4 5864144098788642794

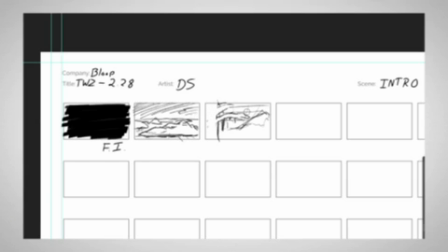[4:02]
So it's important that it's on an island and that it's very snowy, because those contribute to why the group is stranded in the diner later on.
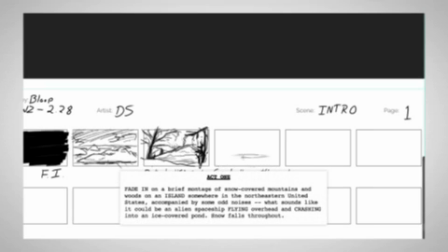[4:17]
Now there's this spaceship that crashes, but the script doesn't say that we see the object that crashes, only that we hear it.
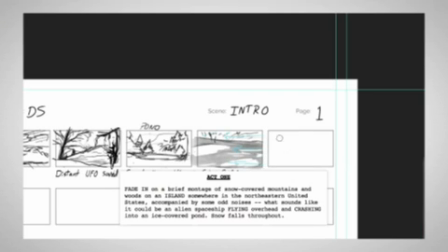[4:26]
But I wanted to use a little light reflecting off the ice of the pond to give a little stronger sense that something strange is coming close.
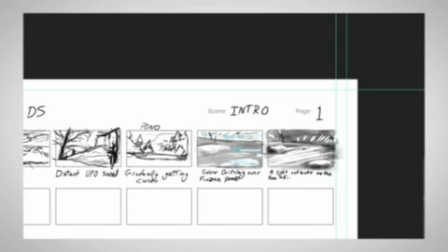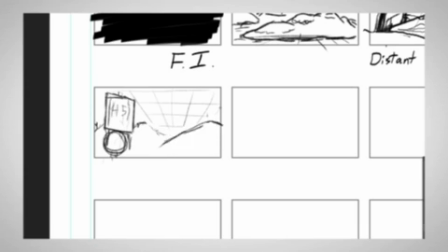[4:41]
Then when we cut away just before the crash, I wanted to include a road sign here to help establish that there's a road nearby the pond,
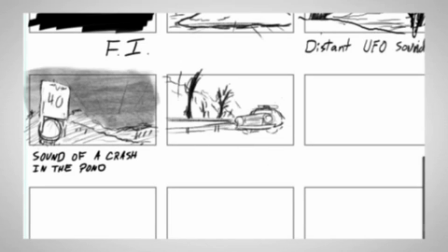[4:51]
because we then fade to the state troopers pulling up and stopping.
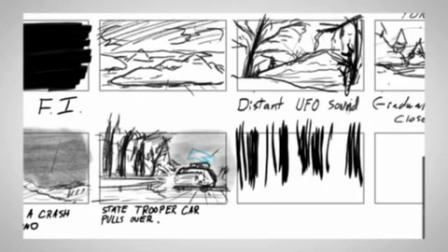[4:58]
Now, it's boring to have shots of people just getting out of cars,
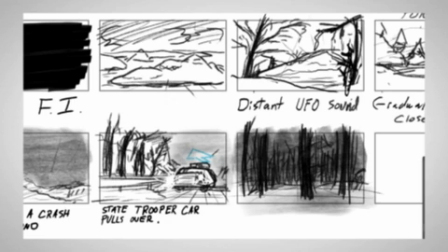[5:03]
but skipping to them outside would be too much of a time jump to have right here.
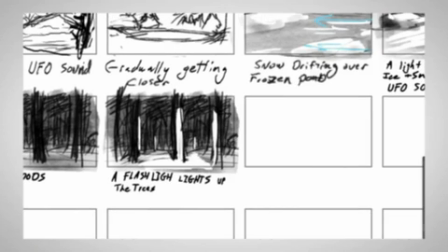[5:08]
So I'm doing a little trick. I cut away to the woods for a moment and show the light from their flashlight searching the trees.
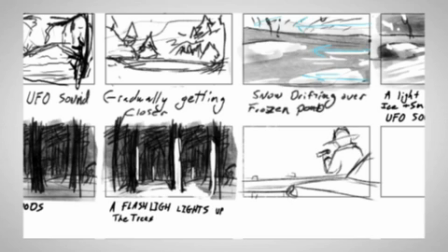[5:16]
Then I can cut back and have them both out, and Perry is even already over the rail and heading down into the woods.
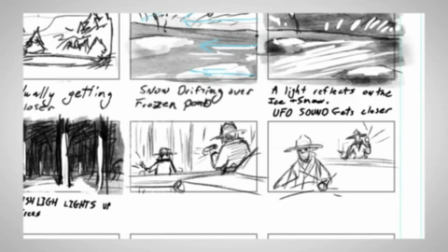[5:26]
The scripts specify that Perry is a newer trooper and Paget is a veteran,
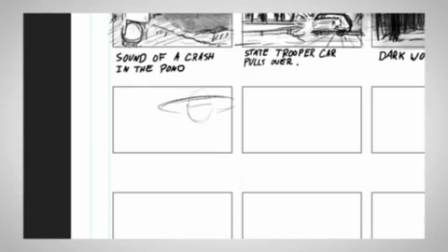[5:31]
so I'm having Perry get the dirty work of trudging into the woods while Paget gets to hang back by the car.
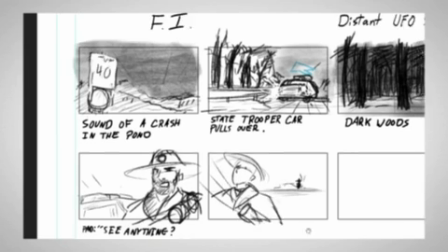[5:39]
This is also helpful because Paget needs to use the radio in a minute, so this way he's right there and we don't have to spend shots getting him back.
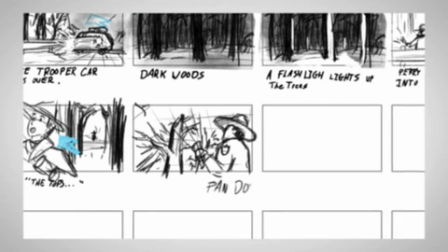[5:50]
It also adds a little tension to have them separated like this.
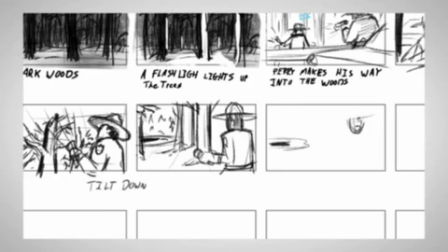[5:57]
Now I'm trying to generally be consistent with my relative screen positions for the two characters,
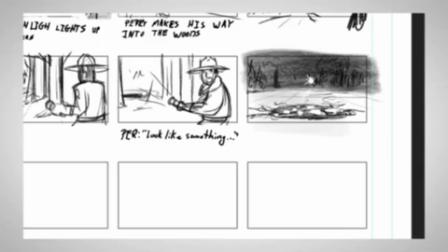[6:03]
but the most important 180 line that I'm trying to stay aware of for this scene is the line from the car to the pond.
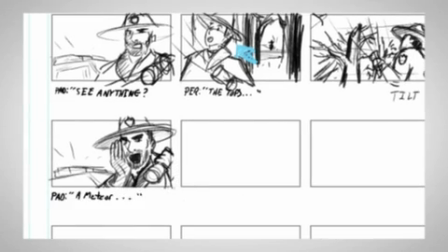[6:11]
With this wooded area where it's hard to see any landmarks, you've got to rely on your screen direction to keep the audience oriented.
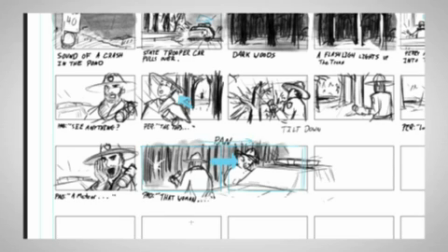[6:21]
I'm thinking about camera moves a little bit, but we can be more precise with those in the full-size board.
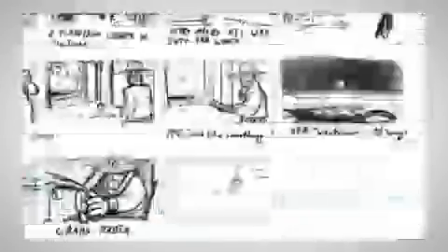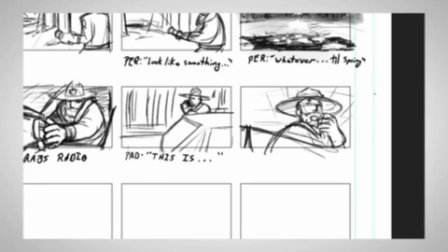[6:34]
You'll notice that I'm not writing out full lines, but I am marking them so that I know how they break up across the different shots.
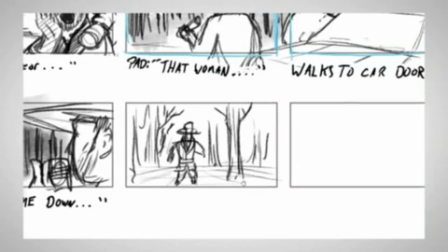[6:44]
So this is a good example of why we need to do shot breakdowns. At this point in the script, it just says Perry discovers tracks in the snow.
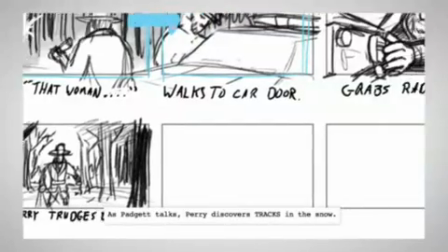[6:52]
That's a simple idea, but what does that actually look like? What shots show that?
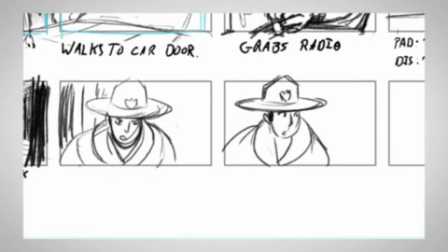[6:59]
The way I'm doing it here is that I have Perry trudging back and we see him spot something.
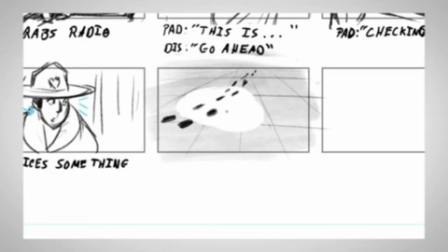[7:05]
He scans it with his flashlight to show us that it's fresh footprints that he's seen.
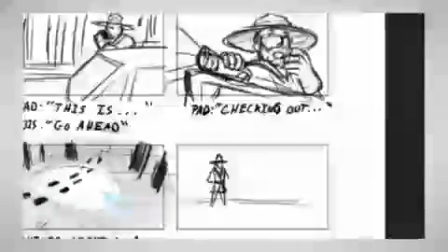[7:10]
Then he checks his own footprints that he's been backtracking over, so he's sure that the other footprints aren't his.
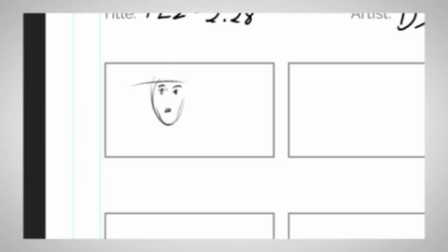[7:18]
So we're watching him put together in his mind that something else was recently in the woods.
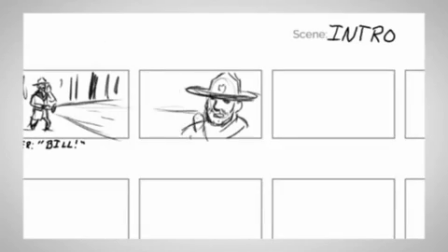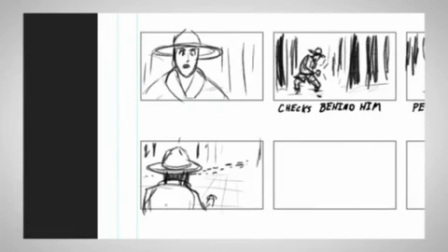[7:32]
Then later on he uses his flashlight and we use a camera pan to show that the prints lead back toward the pond.
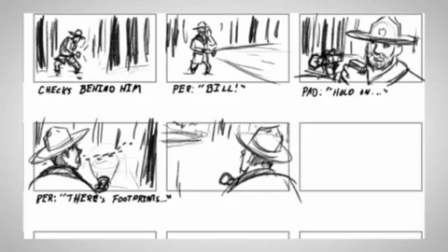[7:42]
You'll notice that I've actually started using green and red pen to indicate camera moves.
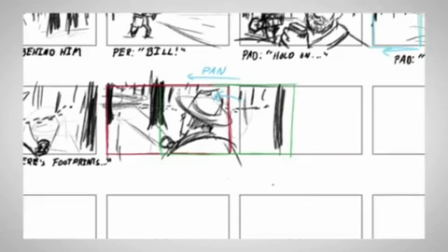[7:47]
Green for the starting position and red for the stopping position.
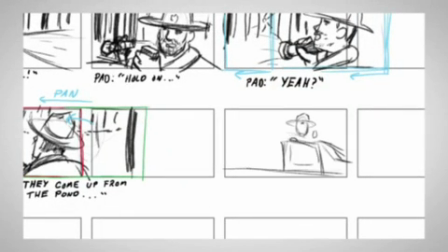[7:51]
You should also label them A and B and draw arrows from corner to corner showing the direction of the move,
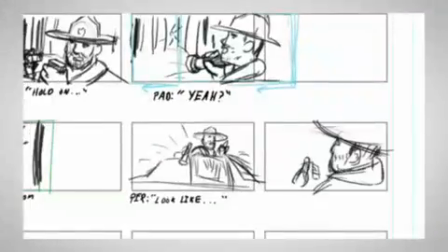[7:58]
but that's only really important on the final boards.